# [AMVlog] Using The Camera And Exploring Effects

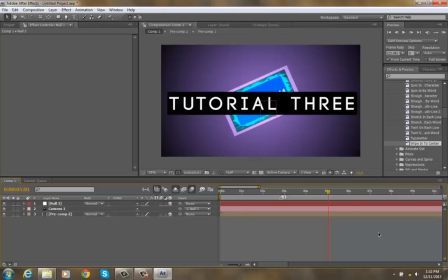(29:05)
Actually, I'll turn off motion blur for now, because when we move in 3D space with motion blur, it's actually a little bit harder to align properly because there's motion blur on the edges. So when it stops moving here, approximately, I'll add this here, and we can keep moving again. Move a little bit back in space to where before it stopped moving, so I can keep it moving smoothly.
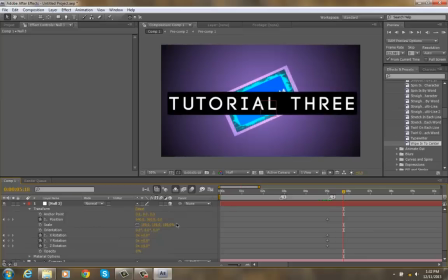(29:26)
I'm just going to zoom out again.
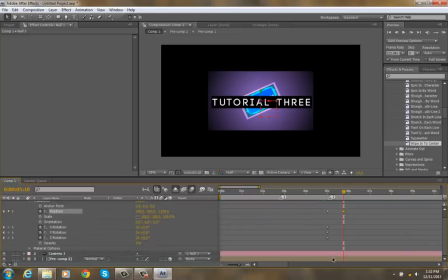(29:33)
This time, maybe I'll add a cool effect to this composition by turning to a sphere. BBC sphere transition. Okay.
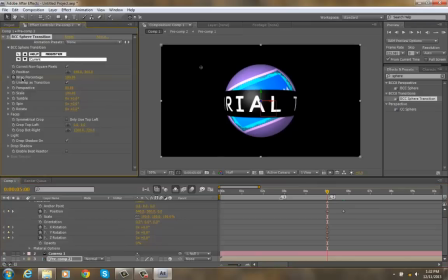(29:46)
I'm going to keyframe the wrap percentage to 0 here.
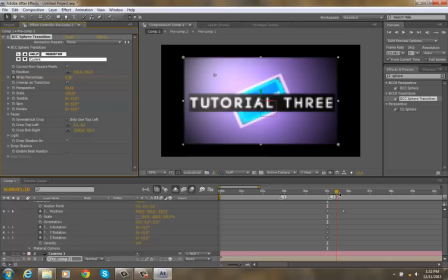(29:53)
And I'm just going to move forward in space as it wraps.
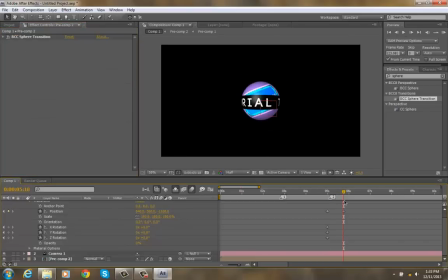(29:59)
Now, as you can see, the edges here at the top aren't very nice. I don't really like that. We're just going to work on covering those up. I'm just going to go to Reptile, Let's try going up. No, that won't work. Let me put it before sphere transition. There we go. Up a little bit.
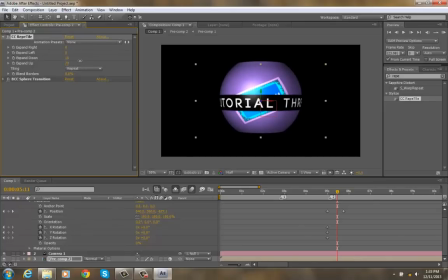(30:18)
Maybe down a little bit. Looks a little bit more realistic, I think.
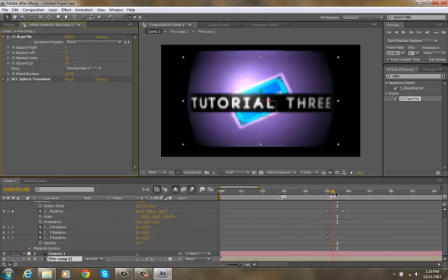(30:27)
Looks a little bit better. A little bit bigger, but it covers the edges now. Not completely.
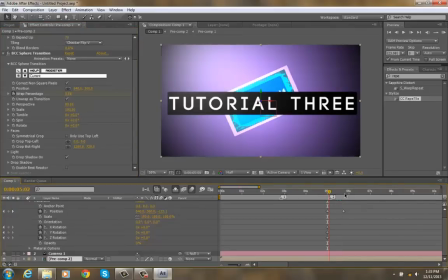(30:32)
You can't have a perfect circle on this. And maybe for spin, I'll have this spin a little bit.
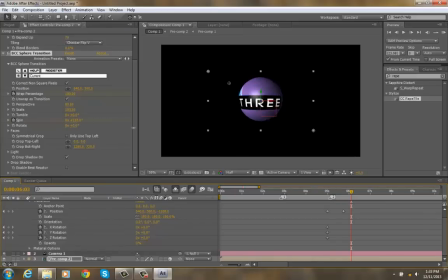(30:42)
Transition it over here a little bit and change the spin. Maybe we can have a little rotate as well.
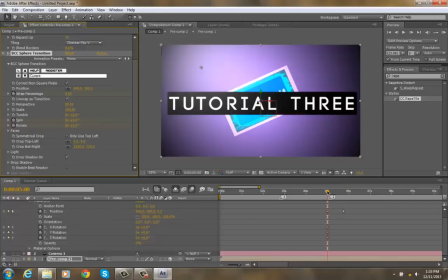(30:53)
Zero. So it zooms out and spins a little bit.
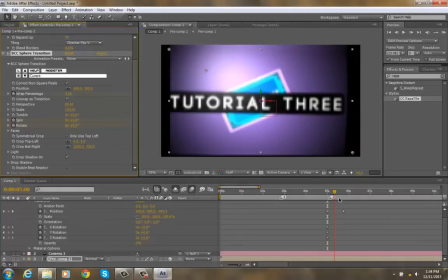(30:59)
I quite like that. We can remove the reptile.
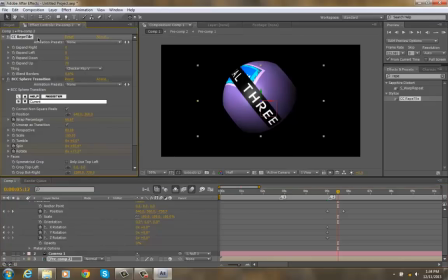(31:04)
I think it's doing more harm than good in this case.
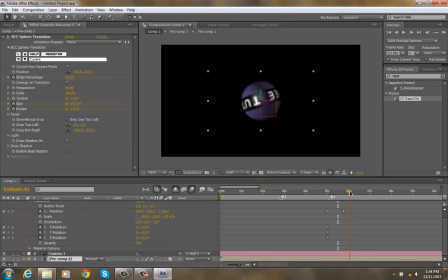(31:11)
Okay. We can go down to the timeline now. Gonna remake this smooth, so I'll click on this.
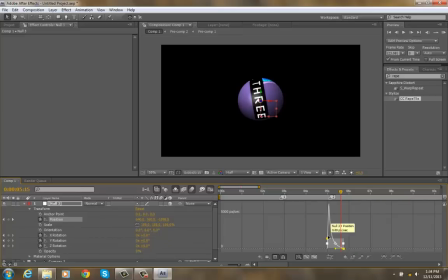(31:31)
Change it so that it's slower at the end, and make the beginning go down like that with the easy ease.
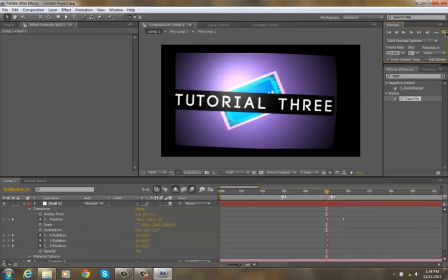(31:41)
Gonna keyframe this part and RAM preview it and see what it looks like. It's not bad.
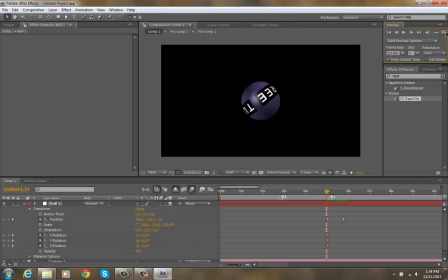(31:46)
Looks a little bit awkward, but we don't have much to work with here. Don't have any plugins on here or many materials to work with. That's fine. I'm still gonna keyframe the sphere effect though, so that it's smoother.
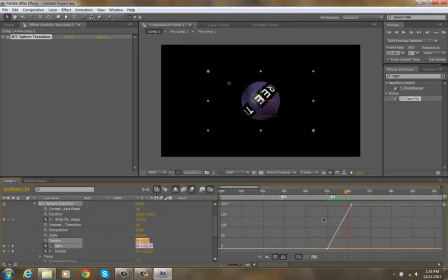(32:02)
I want the spin and rotate to go the same way as my camera does, so maybe I'll do that. Easy ease. Okay, that's okay now. Now maybe I'll easy ease this as well. Okay.
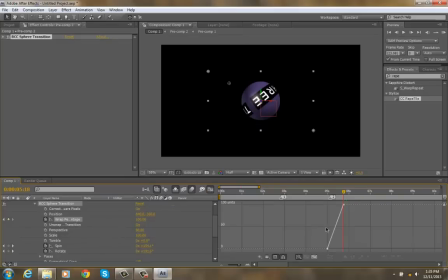(32:22)
And the wrap percentage as well. Easy ease. Okay.
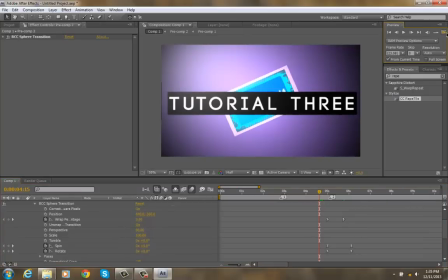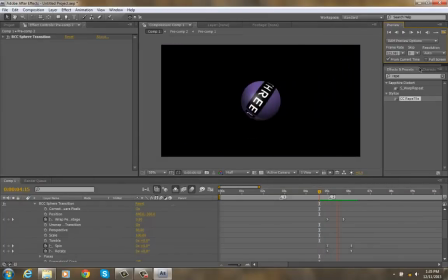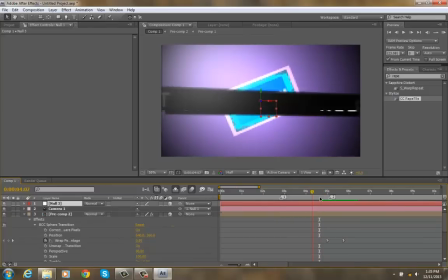(32:41)
And maybe I'll just move this camera, these keyframes with the camera a little bit back in time so it keeps it moving. It kind of stops there. And I'll move these keyframes back in time a little bit as well. Okay, we'll just RAM preview this.
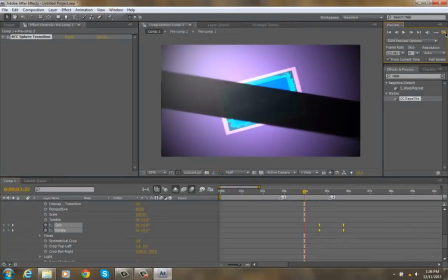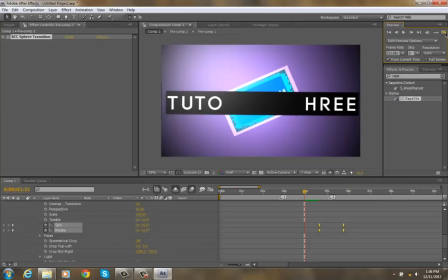I don't like the way it's spinning after that motion.